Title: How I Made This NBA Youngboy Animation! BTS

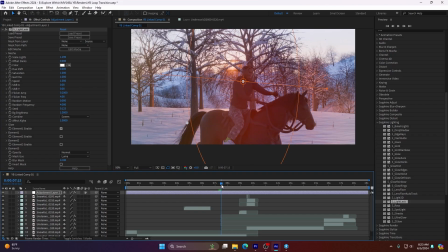[0:00]
Alright, so I was on a drive the other day and two songs came on back to back, both by NBA Youngboy.
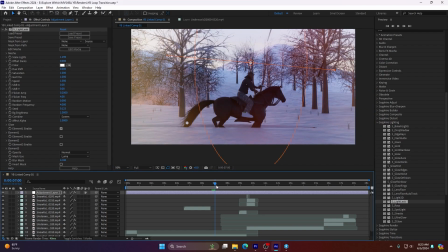[0:05]
The first one being No Time and the second one being Through the Storm.
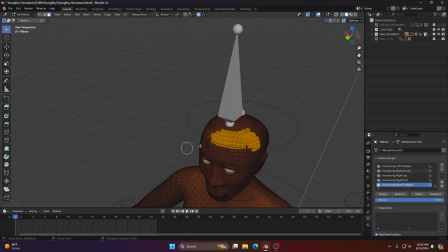[0:08]
And for whatever reason, I started to think about what kind of animation I would make for NBA Youngboy if the opportunity came across.
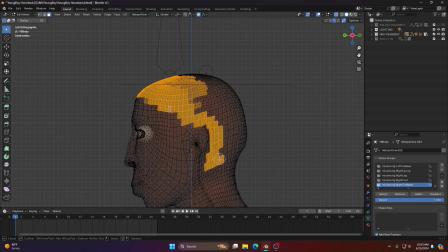[0:15]
So when I got home, I started modeling our character, NBA Youngboy. Most of that footage, I actually forgot to hit record until I got to the hair, but I did do a sculpting process.
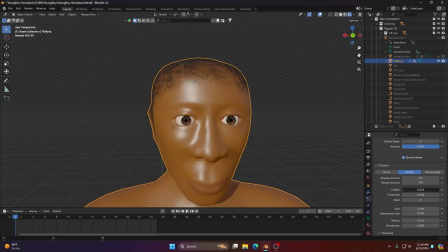[0:25]
Our first set of issues that we ran into for this was the particle system revolving around the hair.
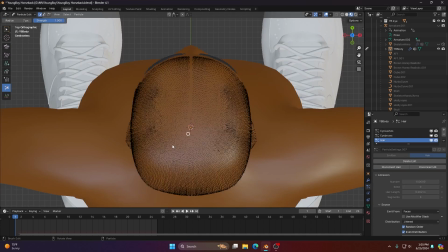[0:30]
I was having issues trying to get my hair system to be exactly where I wanted to be and more precise.
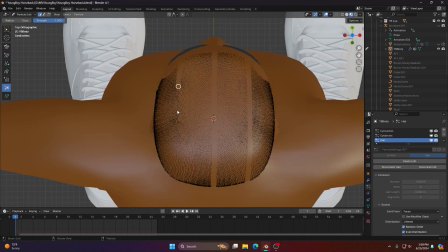[0:36]
Using this new method, I was able to cut the hair and trim it exactly how I wanted it, but then came the part of making braids.
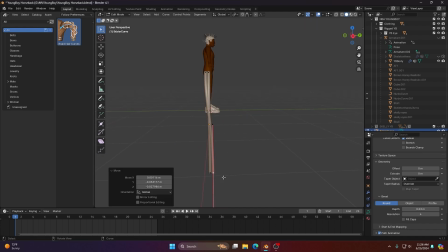[0:43]
I never really made braids before. I've like tried a few times, but nothing very good. So I watched a few other tutorials, which I was able to make some really nice looking braids and be able to control them.
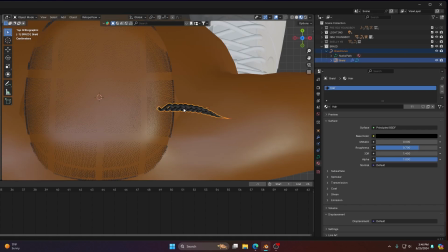[0:54]
At this point, I chose to manually place the braids because they were kind of in specific locations.
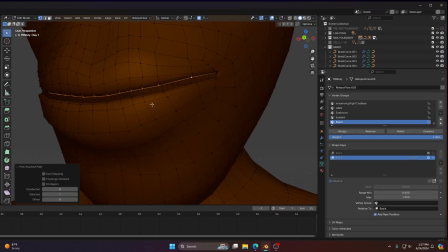[0:59]
I didn't want that many on there in general. Next up was time to add some shape keys so we could bring Youngboy to life a little bit.
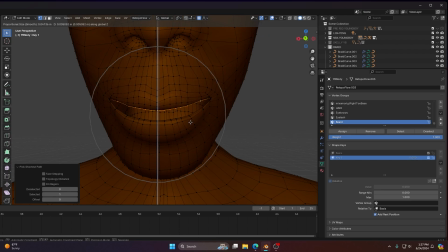[1:05]
I ended up making him frown to make him look a little angry.
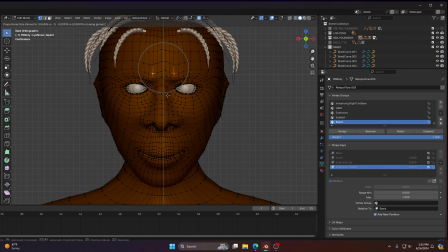[1:08]
Also did the same thing with the eyebrows to once again give us an angry face, and then as well with the eyelids so we can make him blink.
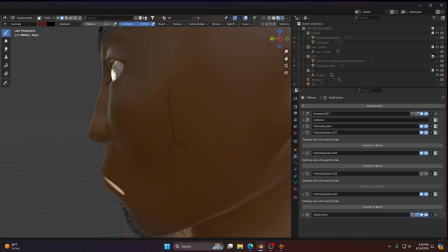[1:15]
I also quickly threw in a few of his face tattoos, definitely not all of them, and not as detailed. Before I really got started with animation, I wanted to get our clothing set up to follow our armature at the very least.
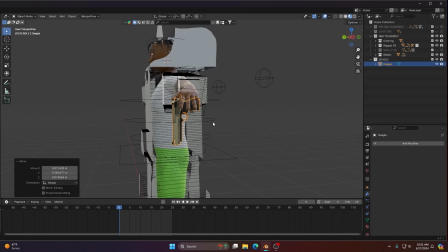[1:27]
And then I brought in a Desert Eagle asset to pair up with the left hand bone.
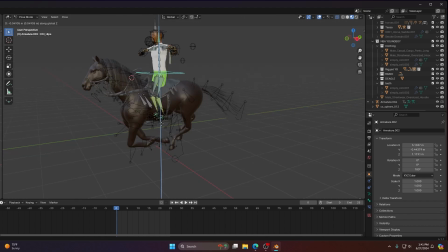[1:31]
I randomly also saw in a picture that Youngboy has a horse, so I looked up on Sketchfab, I believe I got this horse off of.
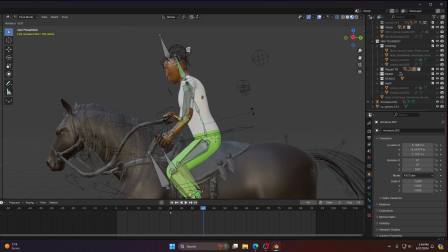[1:38]
And luckily it was already animated. I think it was like $10. So I just took Youngboy's armature and then paired it up with the horse's armature using automatic weights.
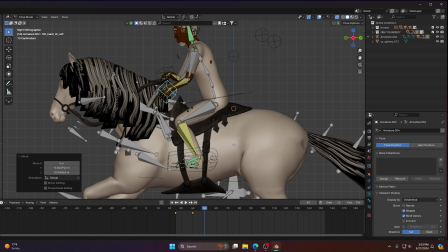[1:47]
Actually, I take that back. I think I paired it up with the middle backbone of the horse, which led to Youngboy already getting that like rocking motion of being on a horse.
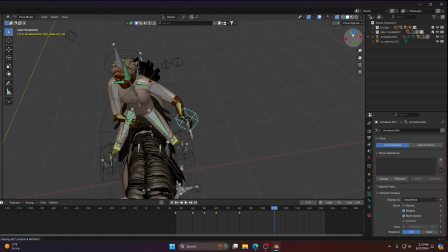[1:56]
But it didn't look the greatest, so I added a few adjustments, as well as just some basic hand movement for when he's going to be shooting the gun.
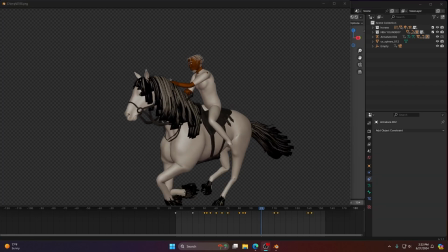[2:03]
I knew going into the scene that I wanted to do a 360 view. I guess, is that the right way to say that?
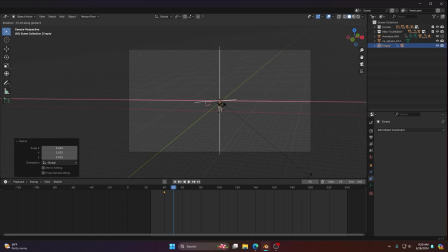[2:08]
I knew I wanted the camera to revolve 360 degrees around our horse and then kind of like a gunshot being shot towards the camera.
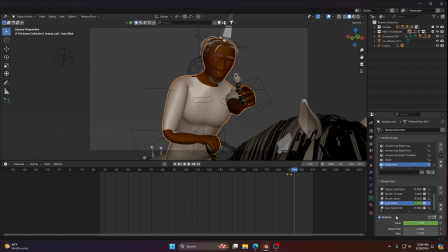[2:16]
For this closer up shot specifically, I wanted to make Youngboy look like he was shooting the gun, like, I don't know, angrily, as well as blinking. I feel like if you shoot a gun and you don't blink, it's kind of crazy.
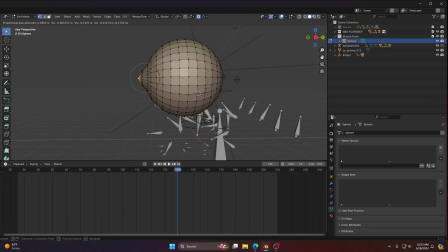[2:28]
Something I didn't really think about when I first thought of like the gunshot idea was actually putting like a muzzle flash and muzzle smoke.
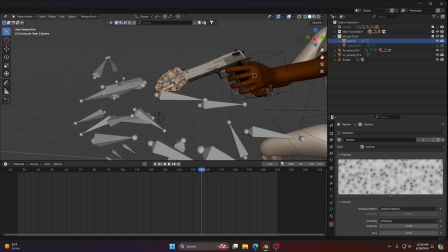[2:37]
Now I didn't do anything that crazy with this,
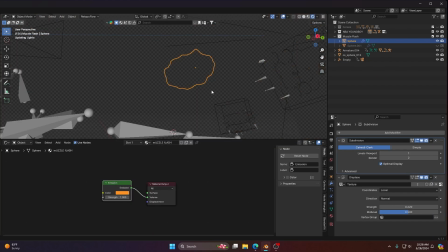[2:39]
but this was completely new to me using a displace modifier with a different texture to give us that like muzzle flash look was new to me.
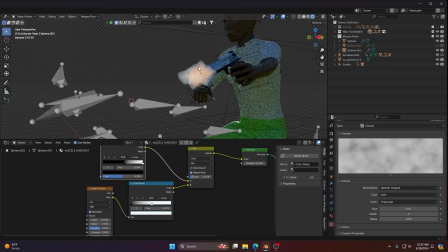[2:47]
Could definitely have made it probably better, but it definitely works for now.
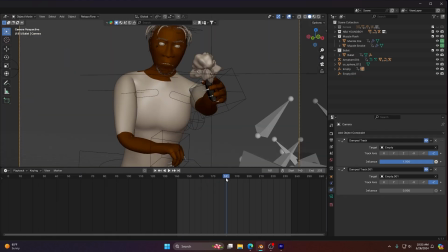[2:52]
Another challenging section I had for this animation was having the camera follow the bullet after the gunshot. Not only following the actual bullet was an issue, but having it flow with my original like 360-ish,
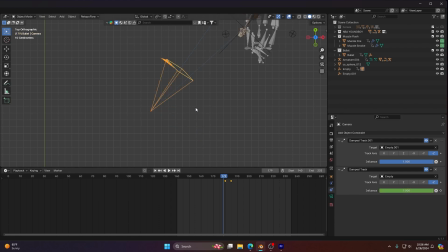[3:05]
probably like 275-ish degree rotation of the camera. Having those two flow together like one after the other was kind of difficult for me. I was using damped tracked constraints on the camera and then having an empty on the bullet as well as Youngboy.
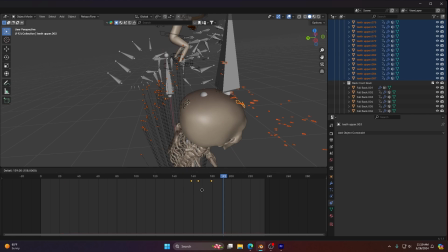[3:20]
After being frustrated for a while, I ended up going to Sketchfab and getting one more skeleton in which I took a chunk out of the
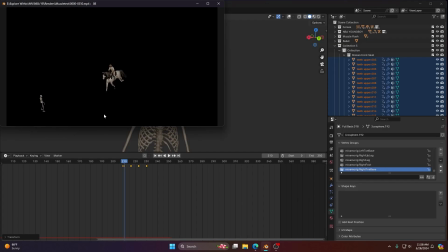[3:27]
forehead and then made it into a bunch of pieces and animated that into like a breaking skull in which our bullet is going to go through.
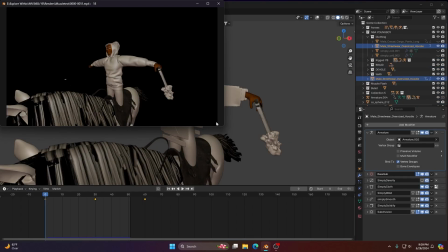[3:33]
After that, it was time to revisit our clothing simulation because yeah,
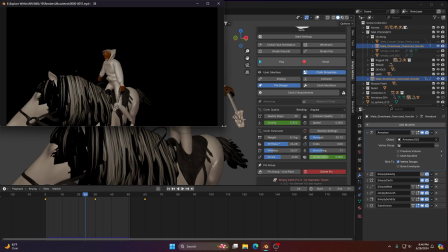[3:37]
it ended up taking some time and a bunch of trial and error to get a sim that I liked.
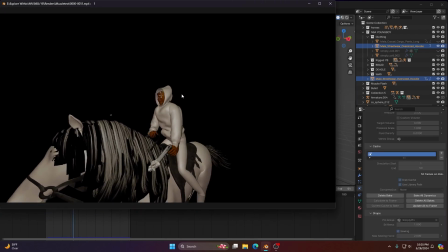[3:42]
There were still a few issues of clipping our original mesh body, even with the collision,
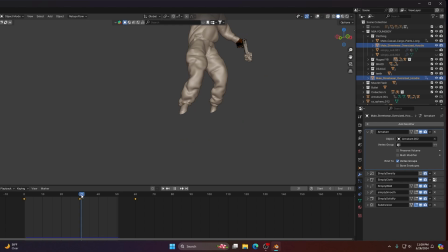[3:47]
but I just ended up deleting those parts of our original mesh, and you can't even tell that there's anything missing.
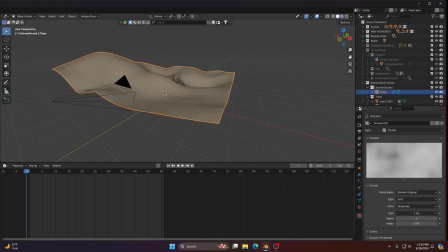[3:54]
Lastly, it was time for me to set up the setting, which I just wanted like a snowy forest, hills in the background, trees.
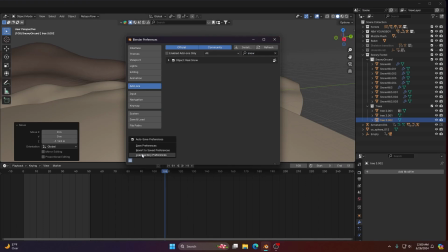[4:01]
Cool little technique I learned is that there's already like a built-in snow modifier thing, I guess.